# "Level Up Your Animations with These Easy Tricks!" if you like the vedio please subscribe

Today we are learning the most useful animation idea, their impact and energy pretty mock anything you want to animate.
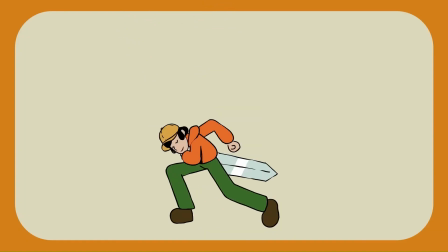0:09 Can help motivate big effects animation like this, and I'm probably using them too much in this animation.
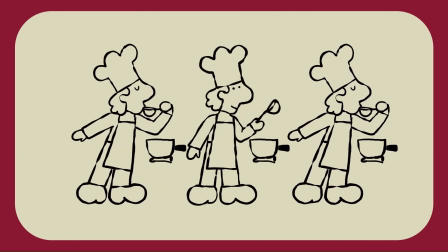0:15 So I can take them out entirely to make it feel more relaxed, or I can just tone them down a bit to make it feel more subtle.
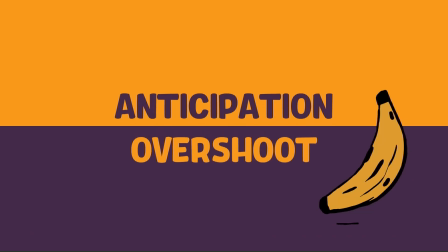0:21 The ideas we're covering today are anticipation and overshoot. Normally these ideas are taught separately, But I think it way better to layer in them at the same time be a cases. It kind of like mirror images of each other. So listing into what they are, and at the end of the lesson, I will show you a technique. where we can start using these ideas in our own work straight away. Put simply, anticipation is a movement before your main action, and overshoot is a movement at the end of your main action.
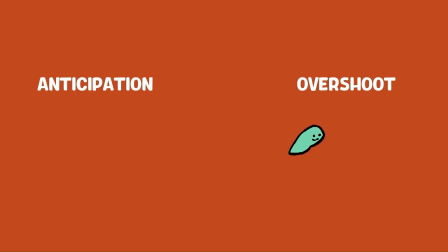0:48 So this bit here is anticipation, and this bit here is overshoot. Anticipation does two important things.
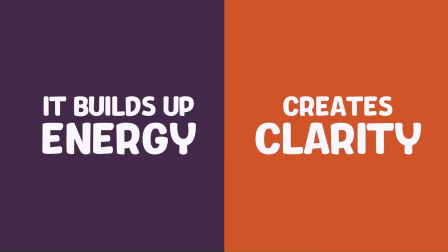0:54 It builds up energy, and it helps with clarity. This little downward movement here is anticipation.
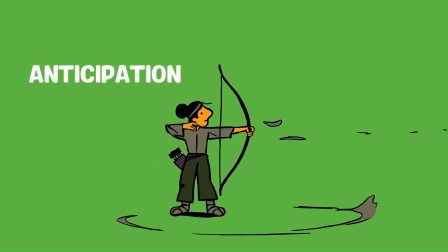1:00 This archer pulling back their bow, that's anticipation too. If we're jumping, we go down and then spring upwards.
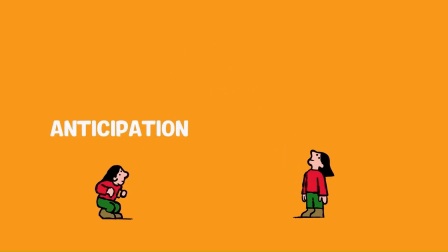1:06 That downward motion, anticipation. When I imagine anticipation, I imagine a spring. So we squish the spring down to add energy, and then release it all at once, and it bursts upwards.
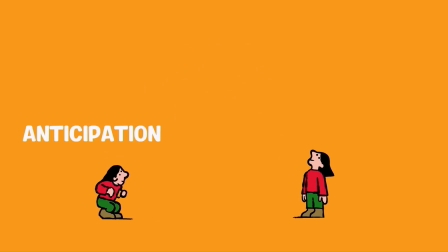1:18 A good rule of thumb for anticipation is that it usually happens in the opposite direction of the main action, and it's almost always smaller than the main action.
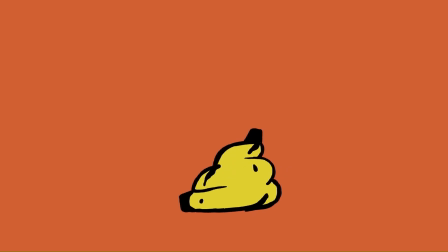1:26 Of course, there are always exceptions. In this case, I've really exaggerated the anticipation and then had a quite small main action, so I had a little jump.
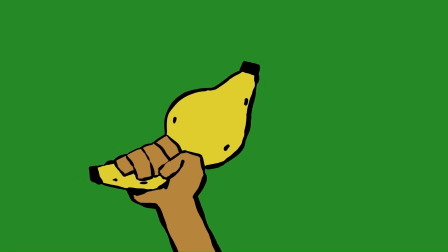1:34 I did this because I thought it looked funnier. And here I've made an anticipation that builds energy in the same direction as the main action, and it still works.
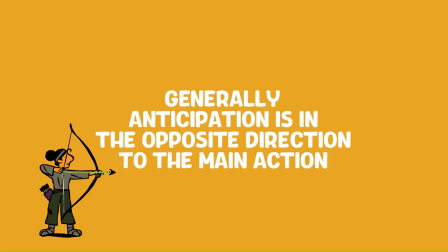1:42 But yeah, generally most anticipations are in the opposite direction to the main action. The second reason we use anticipation is to help with clarity in a scene. So it's less about building up energy and more about storytelling. Let's say I want this character to pick up a banana.
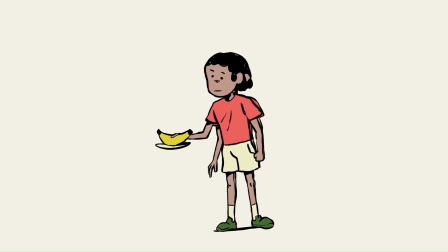1:55 I could do a really simple movement where he swings his arm up, grabs the banana, and looks at it all in a single motion.
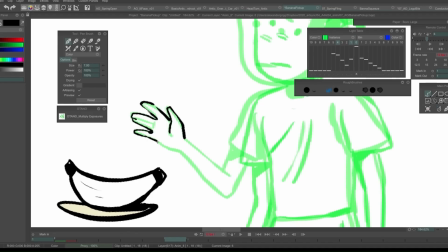2:02 But I think we could make it clearer by adding an anticipation pose. In this case, I've brought the hand up and opened the palm before he grabs the object.
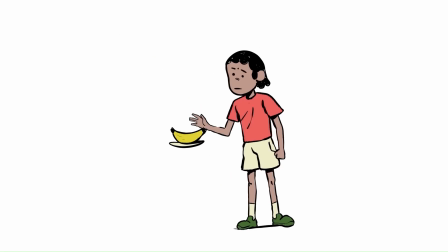2:10 So he's moving his hand away from the banana before he moves it towards the banana. This creates a nice clear pose indicating what he's about to do. This anticipation isn't building up energy like a jump. It's just creating some more contrast in the poses, which helps with clarity.
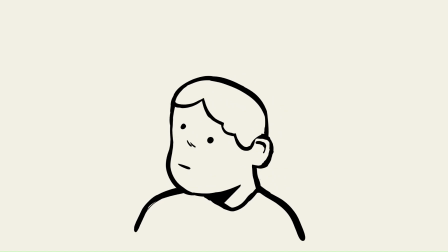2:24 In this example, I have a simple head turn. Because we're quite close to the character, the head turn is pretty clear. But if we were to show the same movement from further away and fill the scene with lots of characters, the audience might miss this simple move.
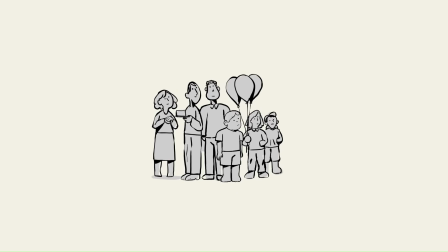2:37 You can draw the attention of the audience to where we want them to look by adding an anticipation before the main movement. I could even make this anticipation a bit bigger if I wanted to and add a little overshoot. So yeah, anticipation in this case is being used as a tool to make the scene a little clearer.
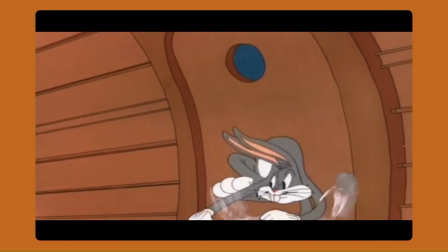2:51 Even though anticipations do happen in the real world, they're far more common in animation.
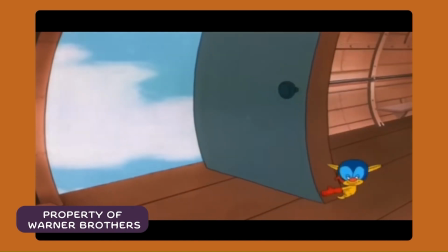2:55 That's because animators are often more focused on clarity and energy than realism.
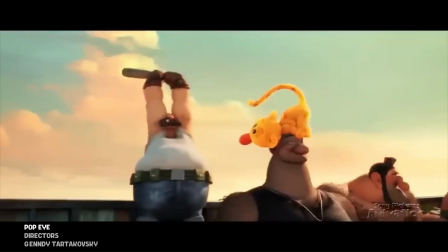3:00 So if you want a cartoony flavor to your motion, exaggerate your anticipations,
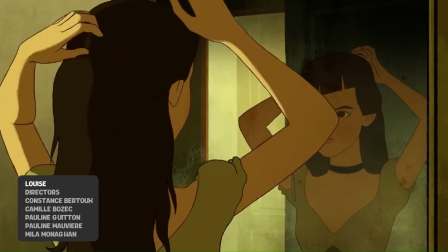3:05 and if you want a more realistic or understated motion, consider reducing or removing anticipations. Okay, next is overshoot. It's where we go too far and bounce back. Overshoot is super useful for slowing things down really quickly while making them feel like they still have weight. Let's do an experiment with this car. Let's start with what people might call the default way to slow things down. We get closer and closer together as it comes to rest. But what if we want the car to stop suddenly? This is how it would look if we just take out all of the easing, so all of that slowing down section. It doesn't feel very natural, does it? It comes to a sudden stop, but doesn't have any weight now. So now if I add this overshoot back in, you can see that it stops suddenly, but has a lot more weight.
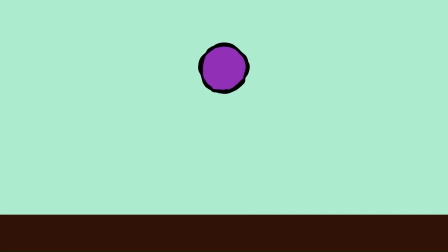3:50 Just say I have a rubber ball and I want to drop it and stick to the floor. It could do something like this, but it feels a bit weird.
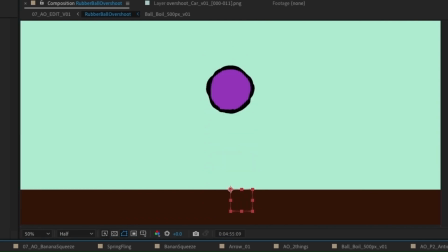3:58 But if I let it go too far, then spring back up, it feels a bit better. I can add multiple overshoots to this motion.
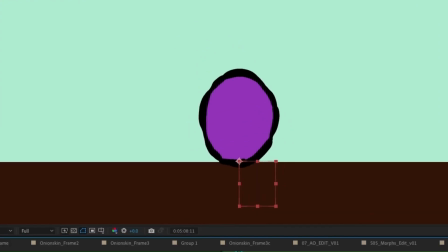4:05 So when it springs back up, it goes too far a second time before settling into its final pose.
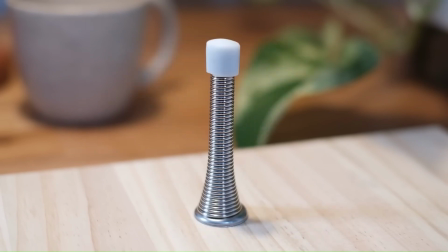4:10 The classic example is the springy door stopper. This is essentially lots of overshoots in a row as it tries to settle in its final position.
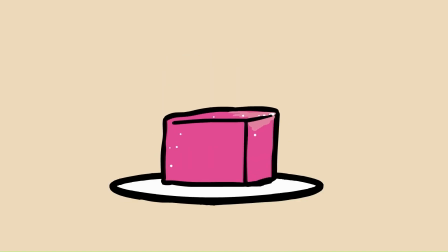4:19 The more overshoots, the bouncier things feel. You can definitely overdo this, so just experiment with finding a nice balance. Overshoots don't just happen with objects, they happen with characters too. In this jump, the character touches the ground, they squash down before bouncing into their final position.
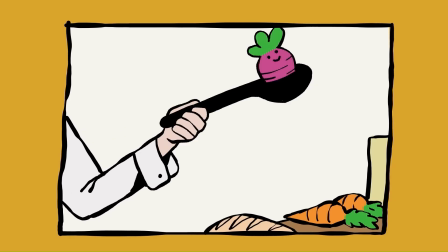4:35 That squash pose is the overshoot. Here's an example where I have a chef holding a ladle as they make a gesture.
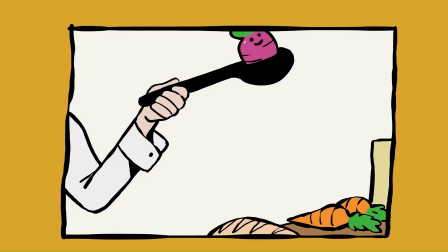4:41 I've decided to give a bit of an overshoot to the gesture, which really helps give some weight to the ladle.
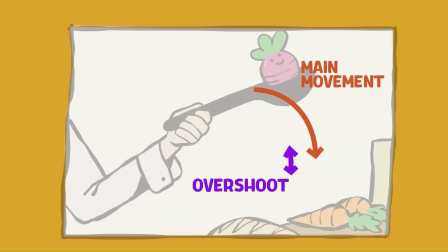4:47 A good rule of thumb is that an overshoot is going to be smaller than the main movement, and if you do multiple overshoots,
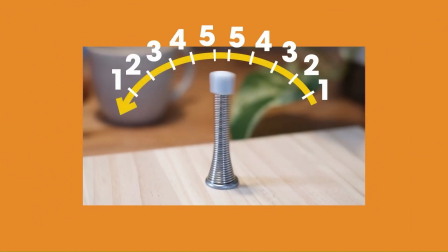4:54 each one is going to be smaller than the last. Animation ideas like these are really fun to learn,
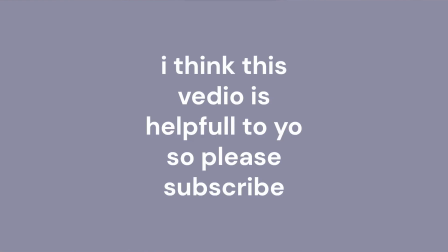5:00 but when I was starting out, I had a really hard time trying to figure out how to actually use them in my own work.
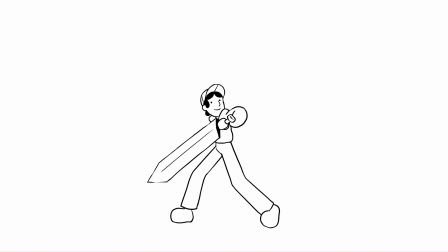5:06 So for start animating something like this and think, well, it lacks energy, so it might need some anticipation.
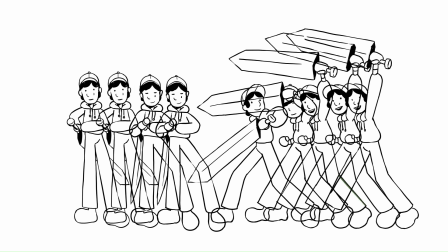5:13 But I've already drawn all these other frames, so I guess I can kind of squish the anticipation in between them.
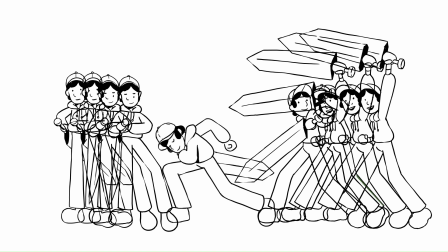5:19 But when I test the animation now, I realize that some of these in-betweens aren't working because the spacing's gone a bit weird and the arcs aren't quite working with this new pose squished into the middle.
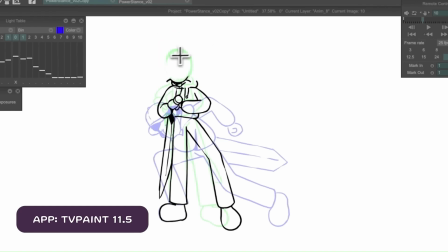5:28 So I start redrawing parts of the character, trying to make the arcs work.
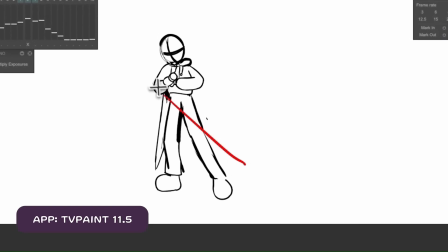5:32 But because I've got so many drawings already done, it's really hard to start to change this at this point.
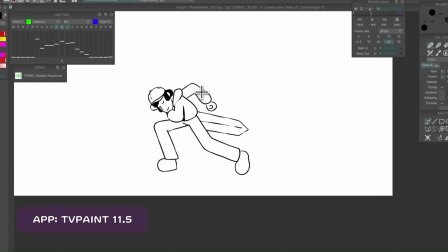5:38 And when things are this hard to change, I think that we just stop experimenting and having fun with our animation.
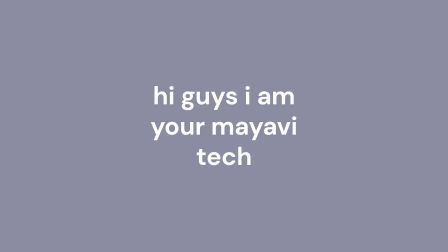5:43 So what I do now is much more organized. For a movement like this, I might start with 3 poses. The start
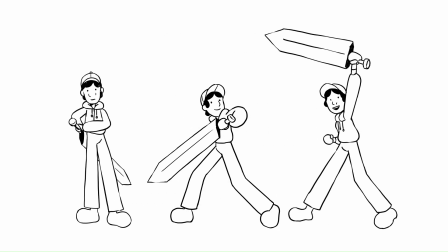5:53 pose, the end pose, and one pose in between called a breakdown. I might even roughly time them out on the timeline.
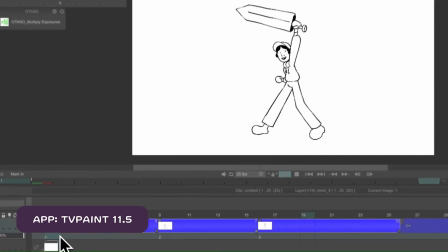6:00 This gives me a rough idea of how everything is feeling, and at this point I ask myself, could this motion use an anticipation and maybe an overshoot?
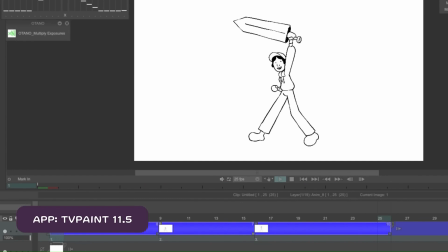6:09 For this specific motion, I know that I want it to feel powerful and dramatic,
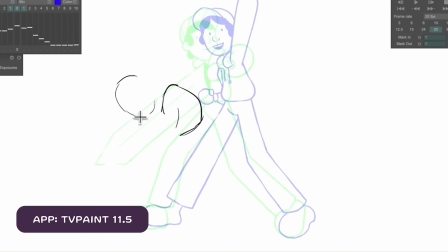6:13 and from everything we've learned, I'm pretty sure anticipation and overshoot are going to help quite a bit.
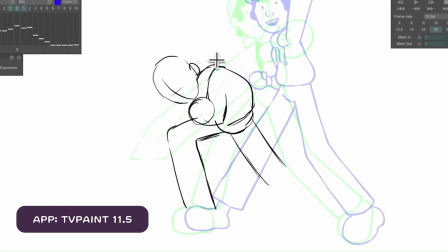6:19 So I can draw in an anticipation pose, and I'm going to go really big here because I really want it to feel like he's building up lots of energy.
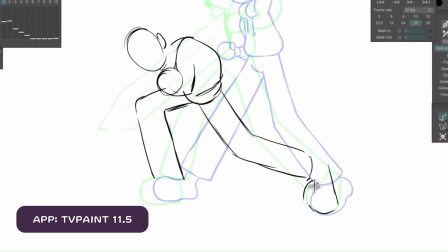6:25 The character's quite cartoony, so I can really push this pose.
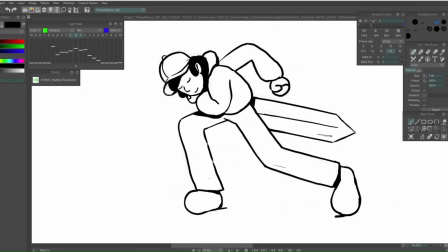6:28 And just a bit of a side note, if you're enjoying this class, there are a step through it, and I think I might actually add an overshoot pose as well.
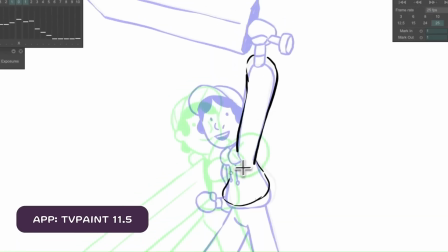6:36 So I'll pop that one in here. So what you might notice about this overshoot pose is it's pretty subtle.
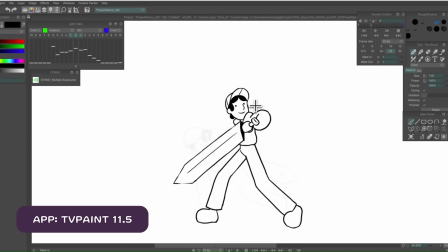6:42 So I've mostly moved his clothes up because they kind of like overshoot further than the rest of the body. And I think that gives it that nice little bit of extra impact and weight.
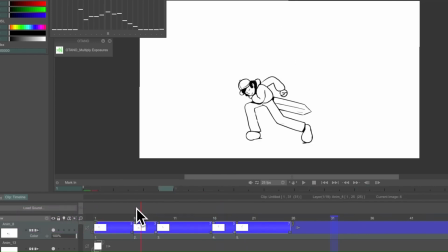6:51 Now I can step through these poses and I can kind of get a sense of how this motion is going to work. So I've got these 5 poses.
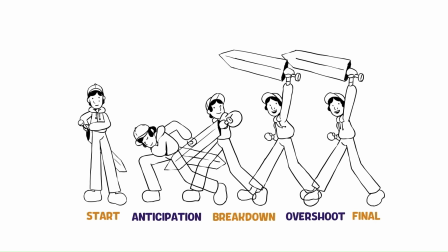6:58 I've got my starting pose, my anticipation pose, a breakdown pose, an overshoot pose, and the final pose. So these are the 5 poses I experiment with to figure out this motion.
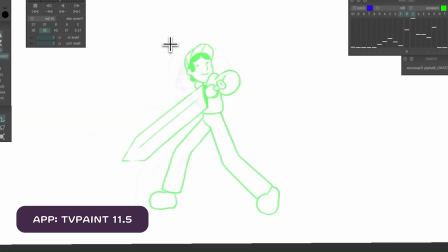7:10 Because I added such a big anticipation, I found that my breakdown didn't flow as well as I wanted, so I changed that slightly.
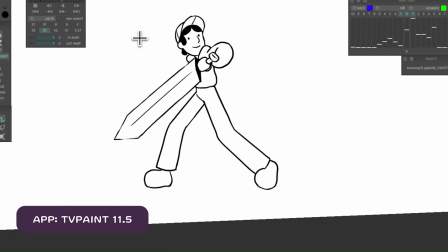7:16 But this was so much easier because it's one drawing rather than 5 or 6.
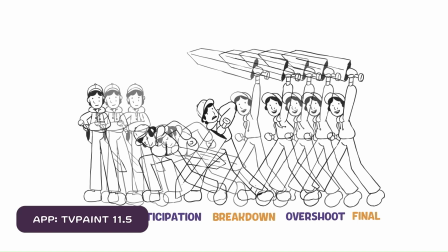7:21 Once I'm happy with these poses, I can draw all the frames in between and I can feel pretty confident that it's going to work.
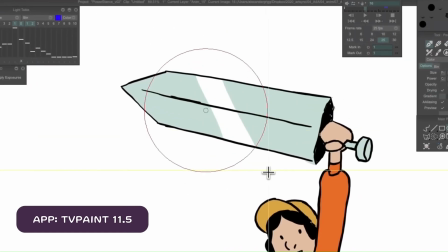7:26 And now I've got the fundamental ideas in the animation figured out,
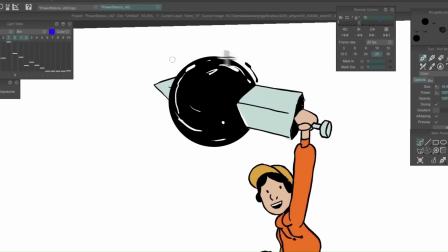7:30 I can get a bit more indulgent by layering over some effects animation to really exaggerate this impact and power.
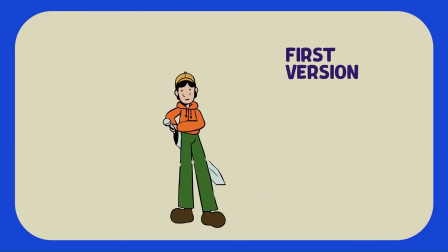7:36 But that wouldn't work if I just kept the animation the way it was when I started, because I don't think that the energy felt motivated by his action.
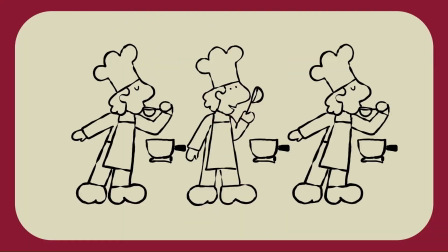7:44 If you'd like a class on this sort of effects animation, let me know in the comments below. So you might remember the chef at the start of this class.
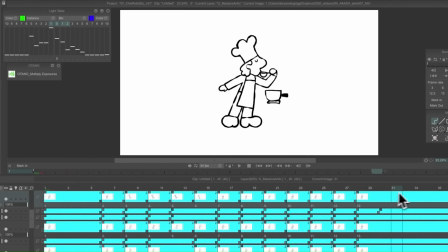7:50 I actually animated him 7 different ways to sort of explore different ways that we could use anticipation and overshoot for that one motion.
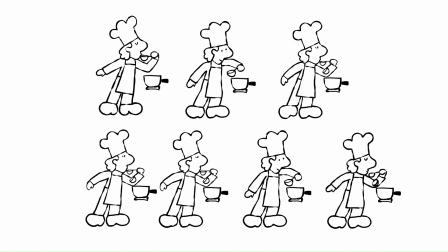7:58 I did this by experimenting with different kinds of anticipation, different kinds of overshoot, and I was able to do that really quickly using the technique. Okay, thank you for watching this video, guys.